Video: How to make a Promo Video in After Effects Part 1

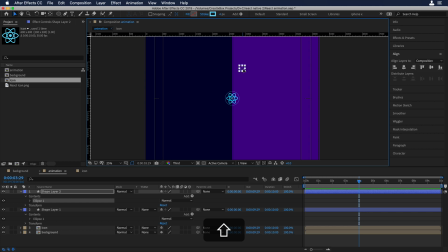Now I will put the circle to the top of the canvas, around here, yeah, okay, so the reason that we have this small circle is to use it as a guide because we
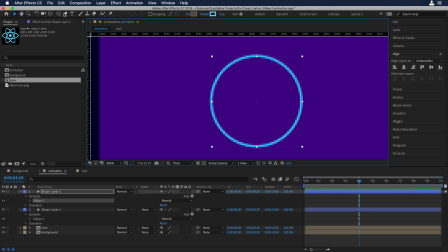want to draw a semicircle on top of it so the first thing we'll do is to change its color to red so it can be more visible to us to any red and then you know we'll choose the vector
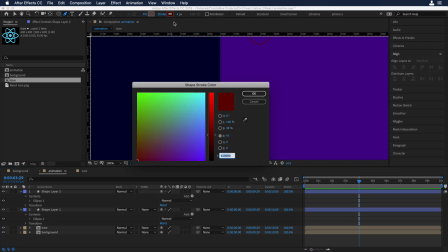tool and we'll put the same color as the react logo
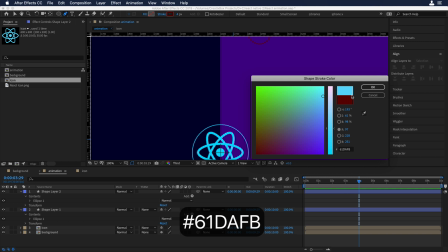let's choose this one okay fine and let's draw the semicircle
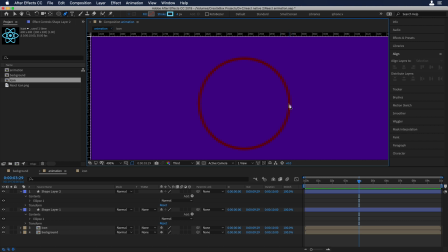so I will start over here good then I will go to the top of the circle and I will try to match it okay nice and then I will go to the other side okay perfect now
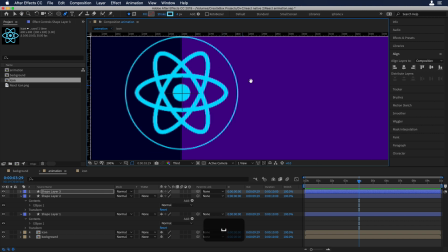we to draw a straight line and we'll make it coincide with the outline of the big circle
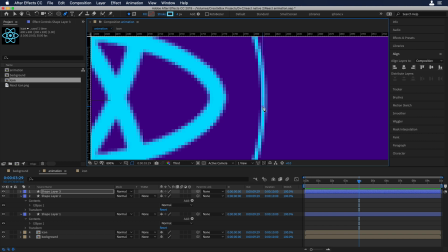just over here okay we click over there as you can see
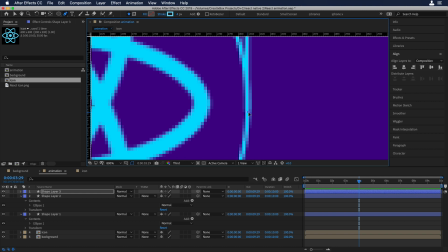and maybe we need to move this a little bit to the right so over here okay nice now it's working good so as you can see we have
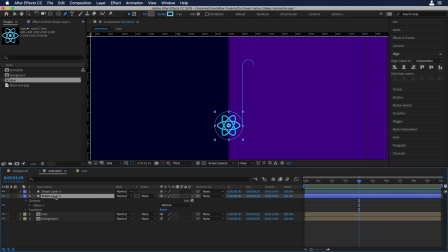this new shape so we don't need the small circle anymore we can delete it and let's name again the big circle we'll name it circle one and also let's name the new shape we'll name it line one okay nice okay so we need to add now some trim paths to
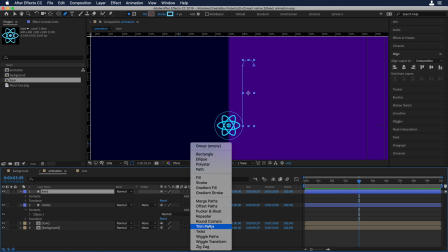the line so let's go to the line properties and over there let's click the play button then let's choose trim paths okay nice now let's move the scrubber
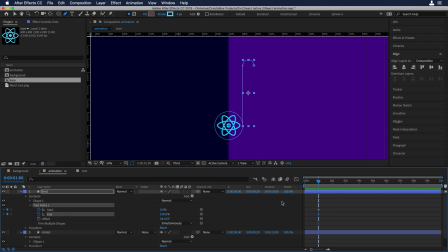to the first frame and over there let's open and let's add some keyframes to the start and end okay good now let's do the same and let's move the scrubber to the frame 20 and also let's add some keyframes over there now let's choose the second start keyframe and let's put it to 100%
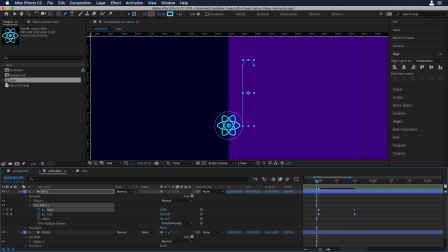okay good and now let's move the scrubber back to the first frame okay over there let's choose the end keyframe and
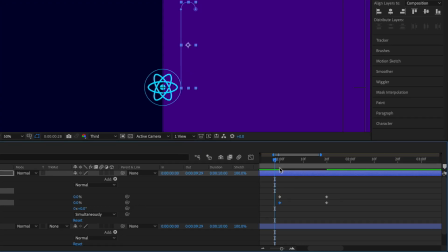let's put it to 0% okay nice now let's choose both end keyframes and let's drag it a little bit to the right okay good maybe we can drag it
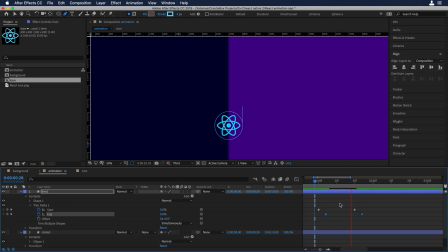a little bit to the right let's watch again the animation okay nice then let's add some
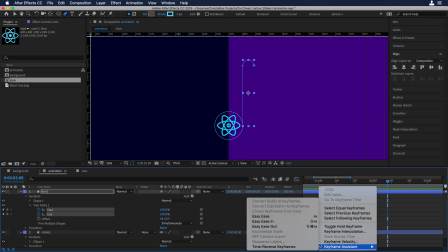easy ease to the keyframes okay good so the animation can be smoother
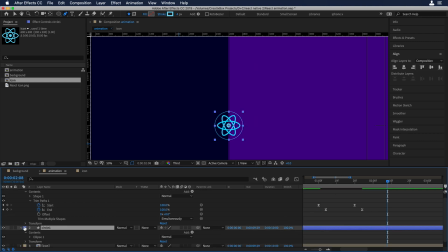let's do the same thing for the circle so let's select the circle let's click on the play bottom and let's add some trim paths okay over there i will move the scrubber to the frame 20 yeah nice and i will open the properties of the trim pad so i will click on the stopwatch for start and end
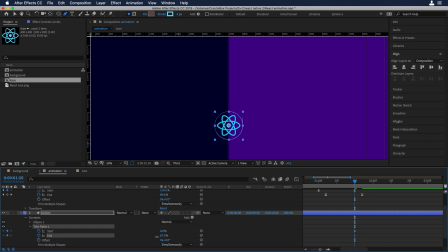now we need to find out where is the offset on the circle to do so I would just play
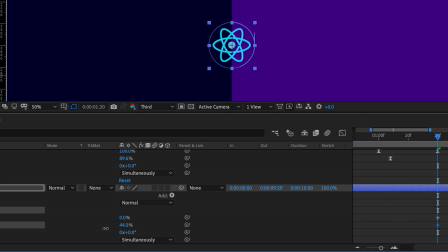a little bit with the end keyframe and as you can see we can figure out that the offset is on the top of the circle to change that
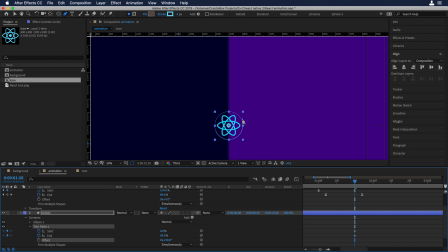let's put the offset to 90 degrees so we can position it to the right side in the middle now let's put back to zero the end keyframe and let's move the scrubber to the 10 keyframe just over here okay nice now over here let's put 100% the end keyframe and
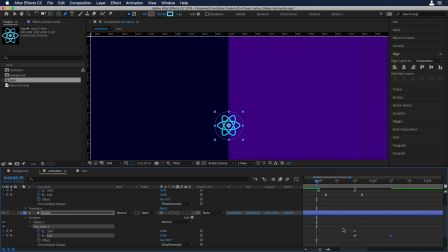let's watch the animation yeah maybe we can add some easy ease so we can smooth the animation okay good now let's watch it again sweet now it's
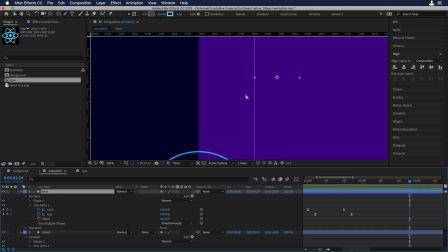looking really good now let me show you something really cool we'll step up a little bit our game and we will beautify our line animation to do so we'll just duplicate the line and the idea here is to create a sort of a comet so we can have line 1 as the tail
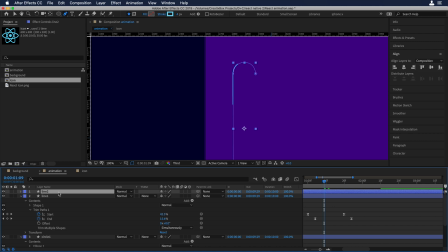of the comet where the stroke will be thinner and line 2 will be the head of the comet where the stroke will be thicker so let's do that the first thing I will do is to change the size of the line of the stroke to 15 pixels so this will be the head